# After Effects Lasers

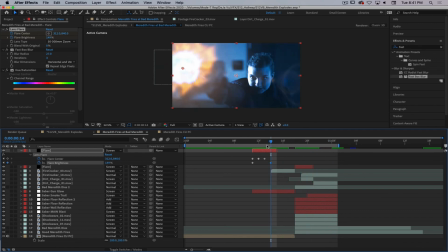[70:15]
So we've added reflections, we've done flares, we've done
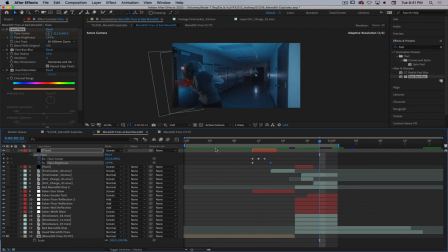[70:20]
sparks, we've done some blood with that dirt and debris, which looks really cool. What other things could we do to this to help it look more realistic? So a couple little things that I've noticed just in this shot in general.
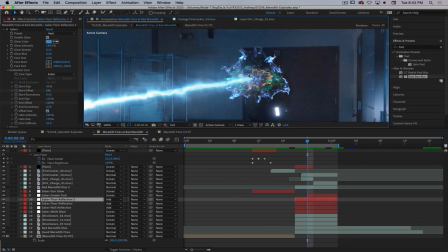[70:33]
I feel like the plumes of light back here might be a little bit on the sharp side. So I'm thinking what I'm going to do with these shock waves is kind of add a little bit of a box blur to those guys too, and just blur it a couple of pixels
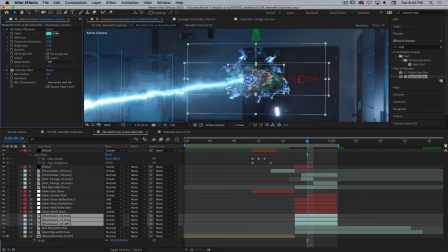[70:55]
on each of those shock waves. Otherwise they just look too pasted on.
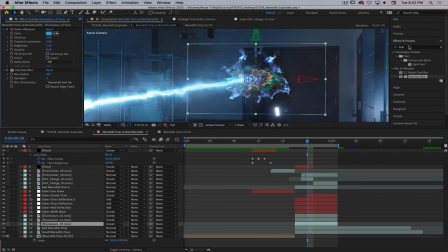[71:15]
And the other thing that you could do to these is you could add grain. You'll notice that there is grain in the video.
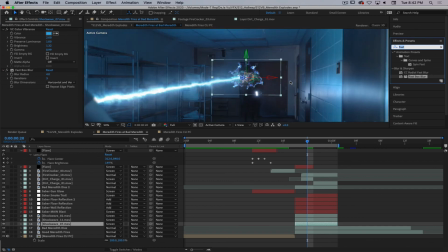[71:21]
So, and this goes with like all these overlaid effects.
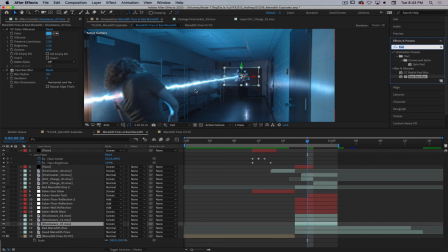[71:25]
Like if you put grain on this stuff, it's gonna help sell it so much better than if it doesn't have grain.
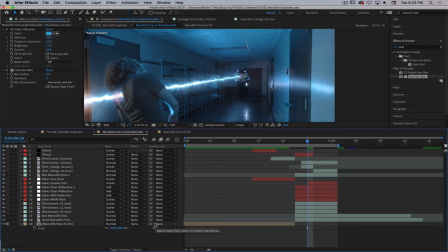[71:33]
Grain will vastly increase your render times. So if I'm gonna do like adding grain, I'll just go in and say add grain, and let's do it to our main Saber Blast real quick to see what kind of a effect that we can get on our main Saber Blast.
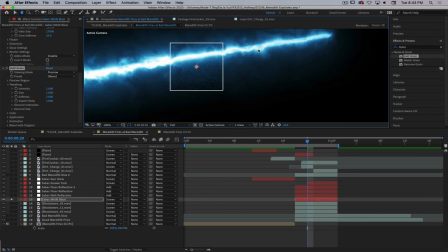[71:52]
So I'm going to solo this so that we can see it. So you'll see right here it gives you kind of a preview box of the grain. So that right away is going to help bury that effect in the footage. It's going to help make it look more realistic, right? So let's unsolo this. Like you've actually filmed.
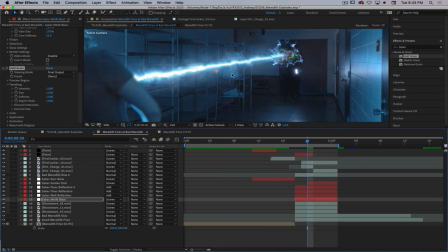[72:11]
Like it was actually shot. Exactly, right?
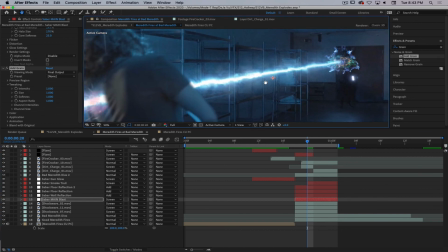[72:14]
So like here's with the grain, and I'm zoomed in quite a bit here, but here's with the grain on, here's with the grain off. See how it just adds that kind of realism?
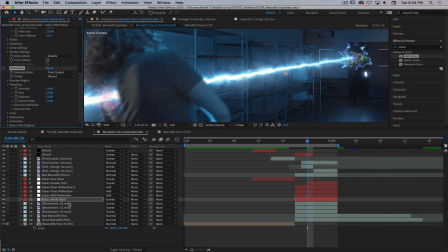[72:32]
And that's not actually just affecting the Saber itself.
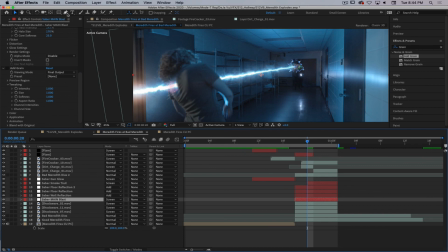[72:40]
So what I would probably do here, and hopefully this doesn't muck everything up, is I'm going to come in here, I'm going to add a little mask around kind of the main Saber core thing so that we don't have grain where we don't need grain.
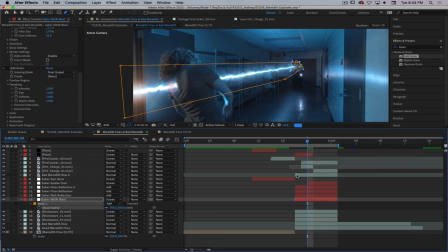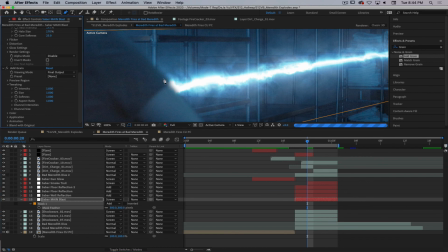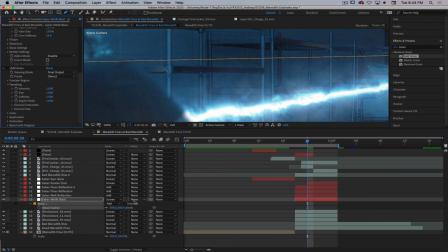[73:10]
That's still adding it outside. Huh.
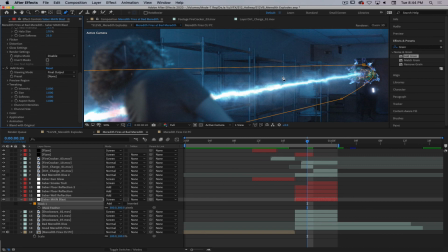[73:18]
Well, I suppose we could just add grain to the whole shot. Won't kill it.
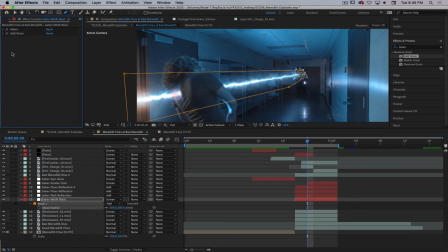[73:24]
It's already got some grain to it. Not the end of the world if we add a little grain to the whole thing.
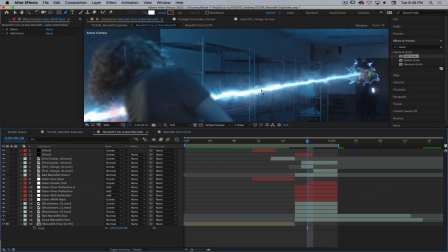[73:32]
So that'll help sell your effects too, doing things like film grain, to make it feel a little bit more realistic is gonna help.
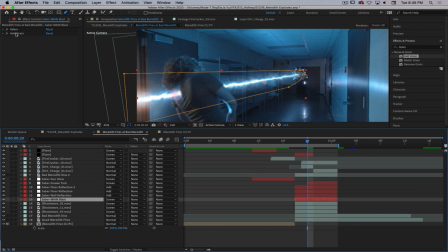[73:42]
If we're doing this to the whole shot, we should. I'm gonna get rid of this mask because it obviously doesn't matter, and then I'm gonna cut this out.
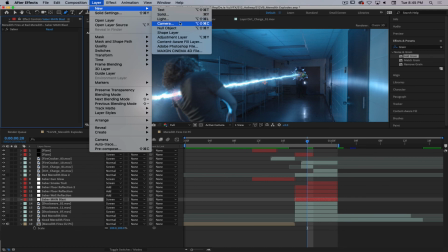[73:54]
If we're doing this to the whole shot, what we should do is add a new we'll add a new adjustment layer.
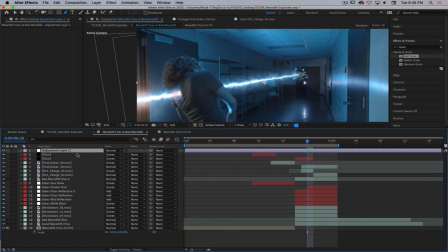[74:01]
Take this all the way up to the top and paste the grain on top of it. And now it adds just that subtle bit of film grain to the whole thing. And you can fine tune your film grain too.
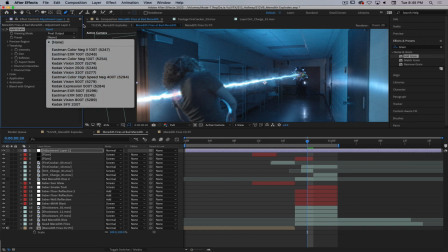[74:12]
Like they've got a bunch of pre-built film grains, so you can pick different film grains.